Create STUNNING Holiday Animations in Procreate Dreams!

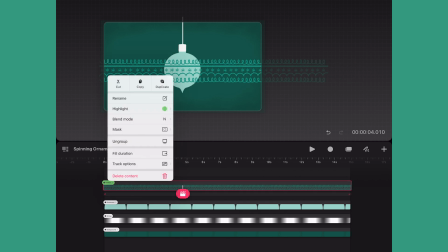Next, I'll clip the pattern to the ornament by tapping on the layer and then tapping on mask and then tapping clipping mask.
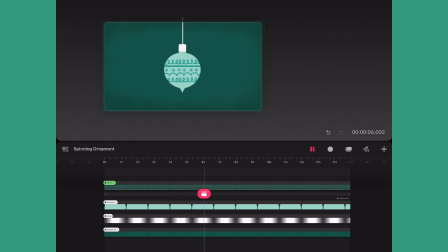As you can see now, we only see the pattern when it's over the ornament.
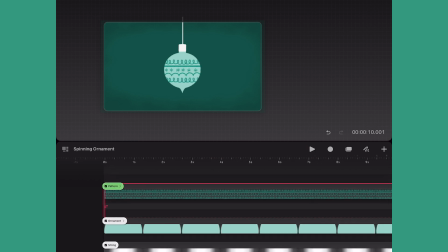Next, I'm going to add some dimension by adding a shadow and highlight to the ornament.
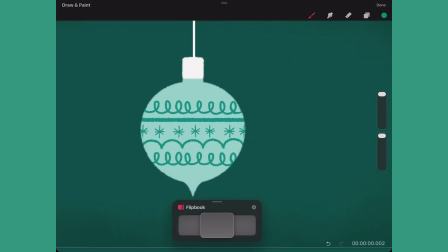So in a new track, I'll go in and draw a shadow around one edge of the ornament,
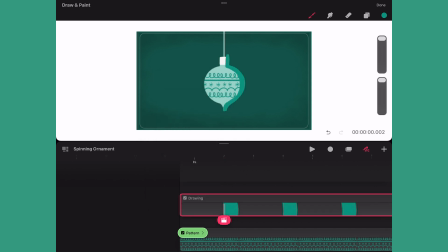and then I will fill the duration of that track. Then I'll apply a clipping mask.
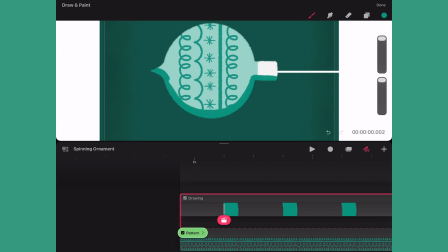And now seeing it clipped, I'm going to go back in and just touch up the shape of my shadow. Next, I'll tap on the layers icon and tap on the N to change the blend mode to multiply.
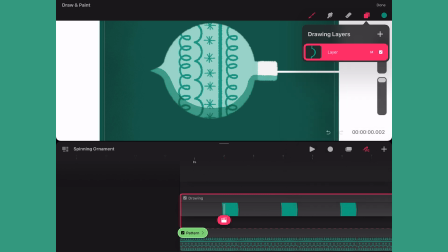And then I'll reduce the opacity so it's a more subtle shadow and the pattern can be seen through it.
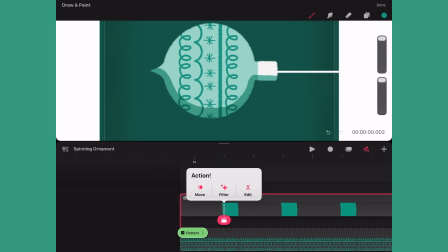Next, I'll go back to the timeline and use the action button to bring up the Gaussian blur.
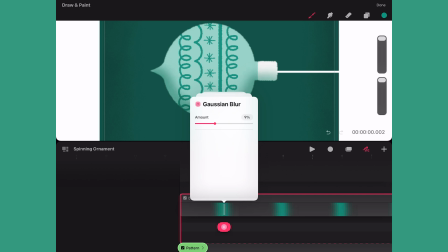And I will slide it over till I get a nice soft shadow. That looks great.
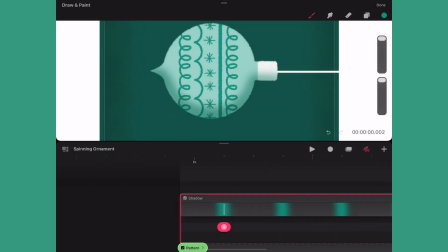Then I'll rename the layer. Next, I'll copy and paste the layer into the empty track above. I'm gonna make this duplicated layer my highlight.
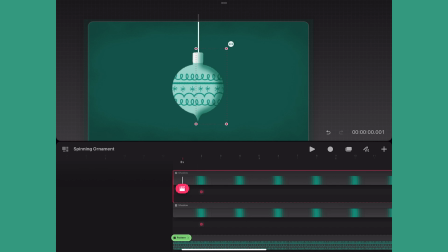So I'm going to go into the canvas area and I'll tap on the circle with the three dots and choose flip horizontal. And then I'll move it over to the other side of the ornament from the shadow.
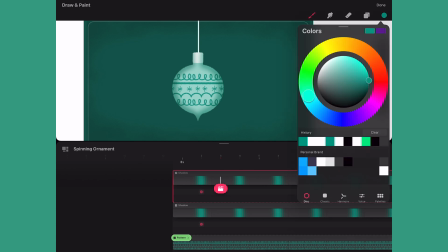Next, I'm going to change the color to white and color drop onto the shape.
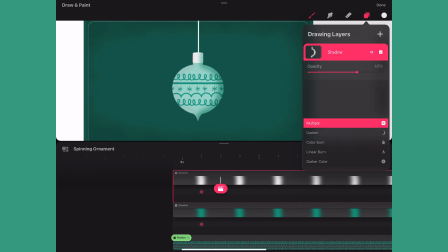And as you probably noticed, now we can't see anything there. So I'll go into the layers panel and change the blending mode to screen.
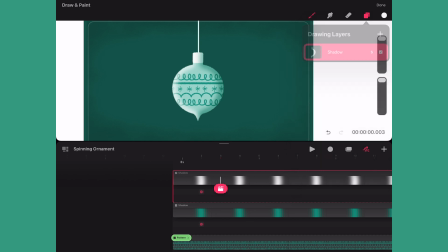And now you can see the highlight portion. Lastly, I'll rename the layer highlight.
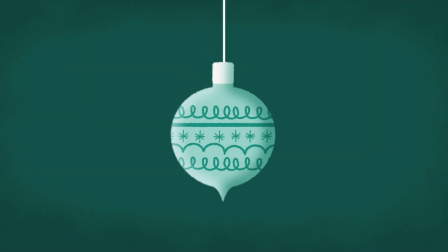And that's it. Now I have the simple spinning ornament. The last technique will be animating snow.
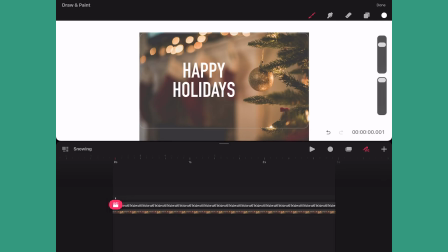To start, I will go to an empty track and enter drawing mode. Next, I will change my brush to a snow texture brush.
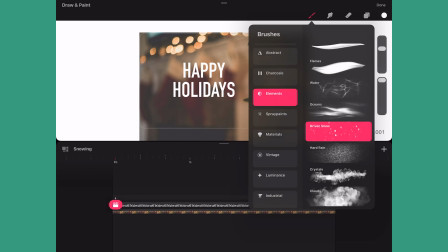Procreate Dreams comes with a snow brush, which can be found in Elements and then by tapping on Driven Snow.
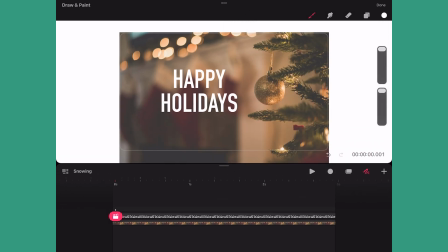Now I'll enter the flipbook mode and I'm just going to zoom out.
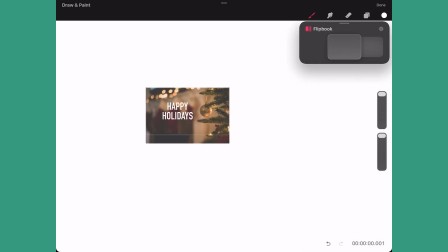To help me see the snow, I'm going to tap on the time code and then tap on background color change.
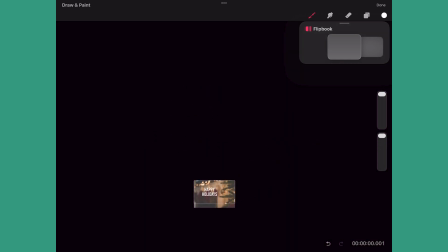And then now I will choose a black color. Next, I'll zoom out and then start drawing the snow over the frame.
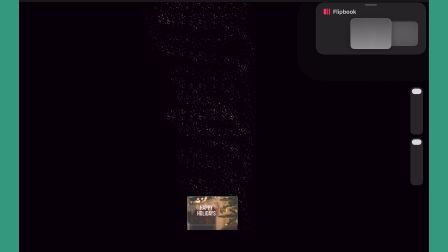And I will continue drawing the snow up as I move to the top of the drawing area. And now I'm going to draw around the edges to just extend out the area of the snow. This will provide some flexibility later.
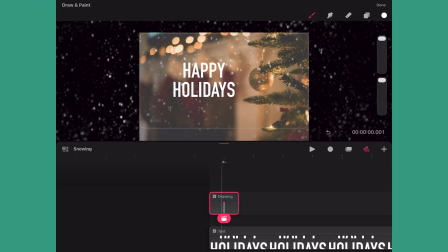Once satisfied, I will exit flipbook mode and I will tap on the layer and fill duration.
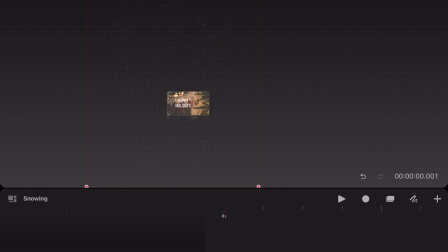And I think I want the snow to look a little smaller, so I will go and scale down the snow. This is why it's nice to draw out a ways so you have more flexibility later. Now I'll go back to the timeline and position the action button on the first frame.
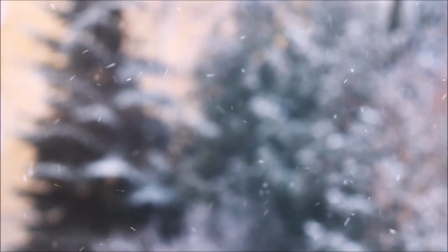Since snow tends to float around a lot as it falls,
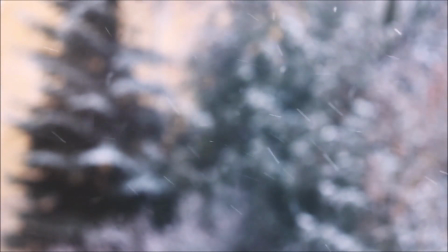I want the movement of my animation to feel more organic instead of just falling straight down.
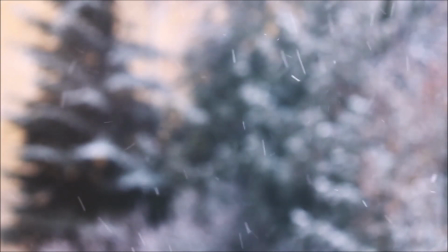So for this animation, I'll actually be using the perform mode.
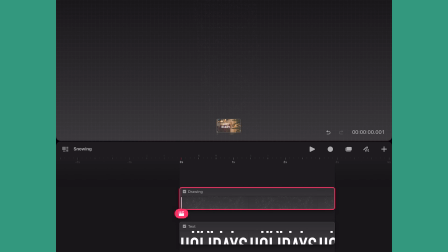So I'm just gonna zoom out on the canvas, and then I will tap on perform to begin the recording. Now I'll just slowly drag down the snow layer until I reach the end of the timeline.
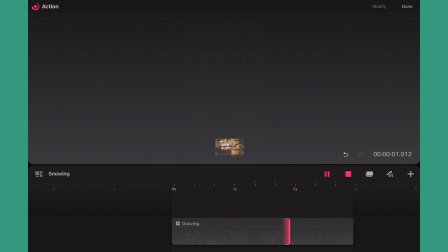And I'm actually purposely kind of wiggling it around a bit as I'm
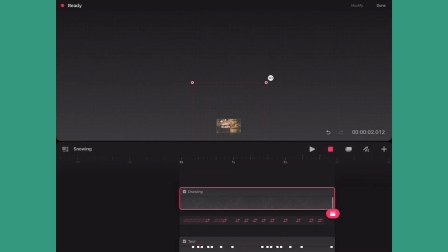pulling it down just to create more of that organic floating nature to the snow.
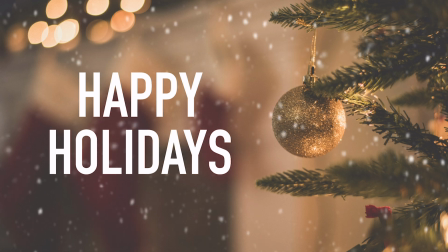And that's it. Thanks for watching. I hope you found these three easy techniques useful and are inspired to incorporate them into your holiday animations. As always, comment down below to let me know what you'd like to see me cover in the future.